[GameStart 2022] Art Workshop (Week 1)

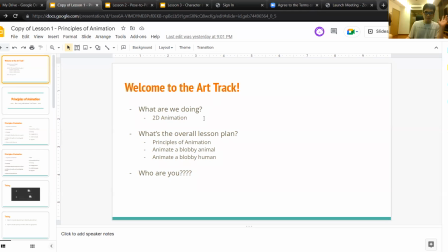1s
All right, okay. Hi everyone. Good evening. Welcome to the art track of NUSGG. Welcome to NUS. Welcome to GDG. So, what we're gonna be doing, I'm gonna just touch base on some 2D animation, right?
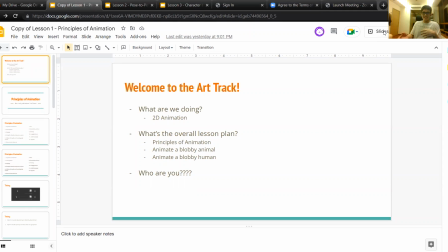20s
And the reason why I want to do this is because it's so that when you guys start making games, presumably in 2D, you get more than just static sprites, just like blocks moving left and right.
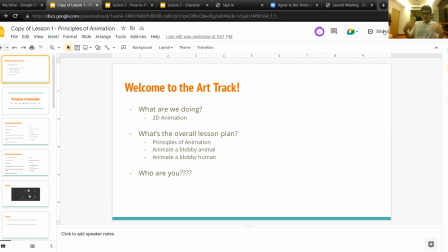37s
Hopefully, we can go beyond that. So for this first lesson, I just want to talk about some principles of animation. I don't want to take too long because a lot of there are like 12 sort of things that are considered the basic
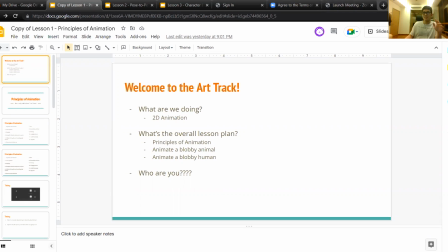55s
fundamental principles of animation, but there's no time to go through all of that. So that's for the first lesson. The next two lessons it will be taken by somebody else because that's just how we end up planning it,
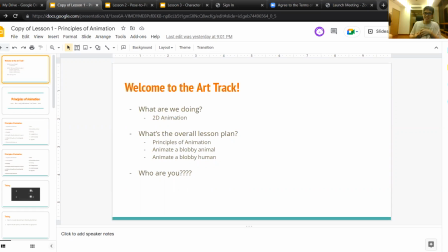71s
and you guys you'll be getting more hands on with making a blobby animal and a blobby human. And who am I? Why am I qualified to do this? I am not.
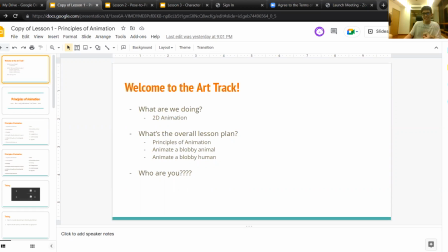86s
I'm just the guy which they pulled out because I did this back when I was still part of the exco, back when I was still at school. Okay, very nice. Principles of animation.
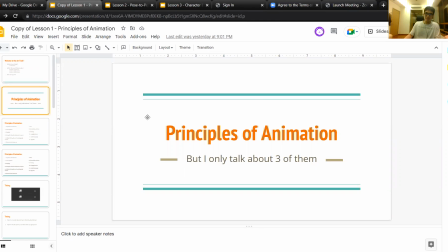102s
I'm only gonna talk about three of them.
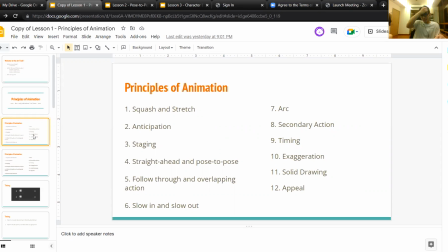105s
So you guys can read all these but the three things that I really want to focus on are here. Squash and stretch, anticipation, and timing. Because these three things, uh, I feel like they're the most immediately applicable when you are making
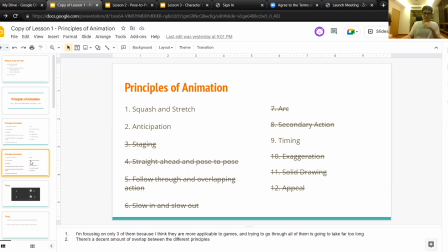124s
small scale animations as amateurs for games. So first, let's talk about timing, right?
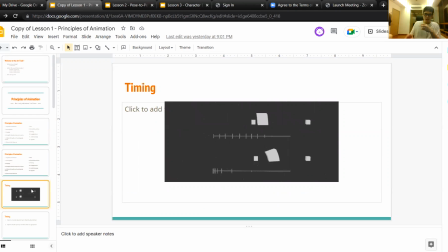132s
What is timing? So basically, when you are animating, you are faking motion and you want to impart a sense, of movement to whoever's looking at your animation.
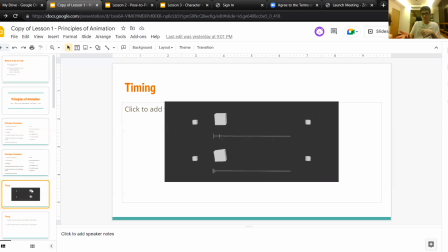149s
And because you're faking motion, uh, motion in real life, it it's not it's not uniform, right? Like top this top boxes here. Things speed up and slow down.
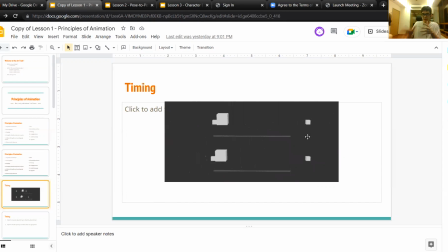167s
They have to abide by the laws of physics. So you have to get the timing, uh, the motions right, right? The things that are stationary, they don't suddenly start moving. They slow up.
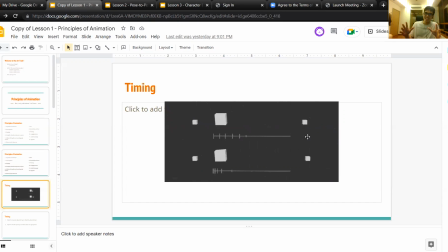184s
They speed up from a stationary position, and same as when they stop moving. If they don't like crash into something, right? They're like just slowly losing their own speed.
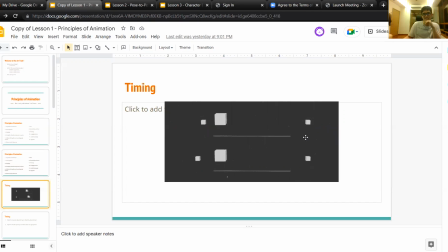197s
Then you would expect them to slowly get slower as well. So yeah, this is basically what I was talking about.
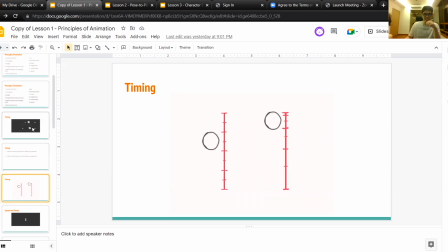207s
And this is the same thing as here lah, except that I actually drew this. I didn't draw the boxes, but I did draw these balls. So you can see your ball should be spending like a bouncing ball, right?
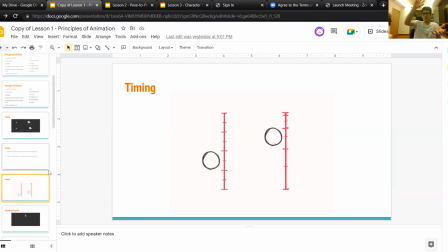225s
The one on the left, it just looks like it's going up and down, up and down, up and down. But the one on the right, uh, because it's actually slowing down at the apex of the motion, it looks like it's being affected by gravity.
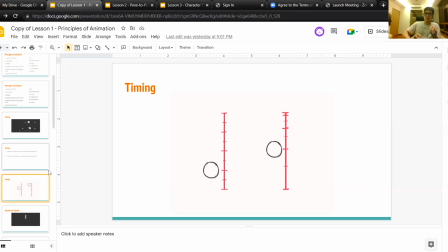243s
And because it's spending so little time at the bottom, it looks like it's going faster at the bottom.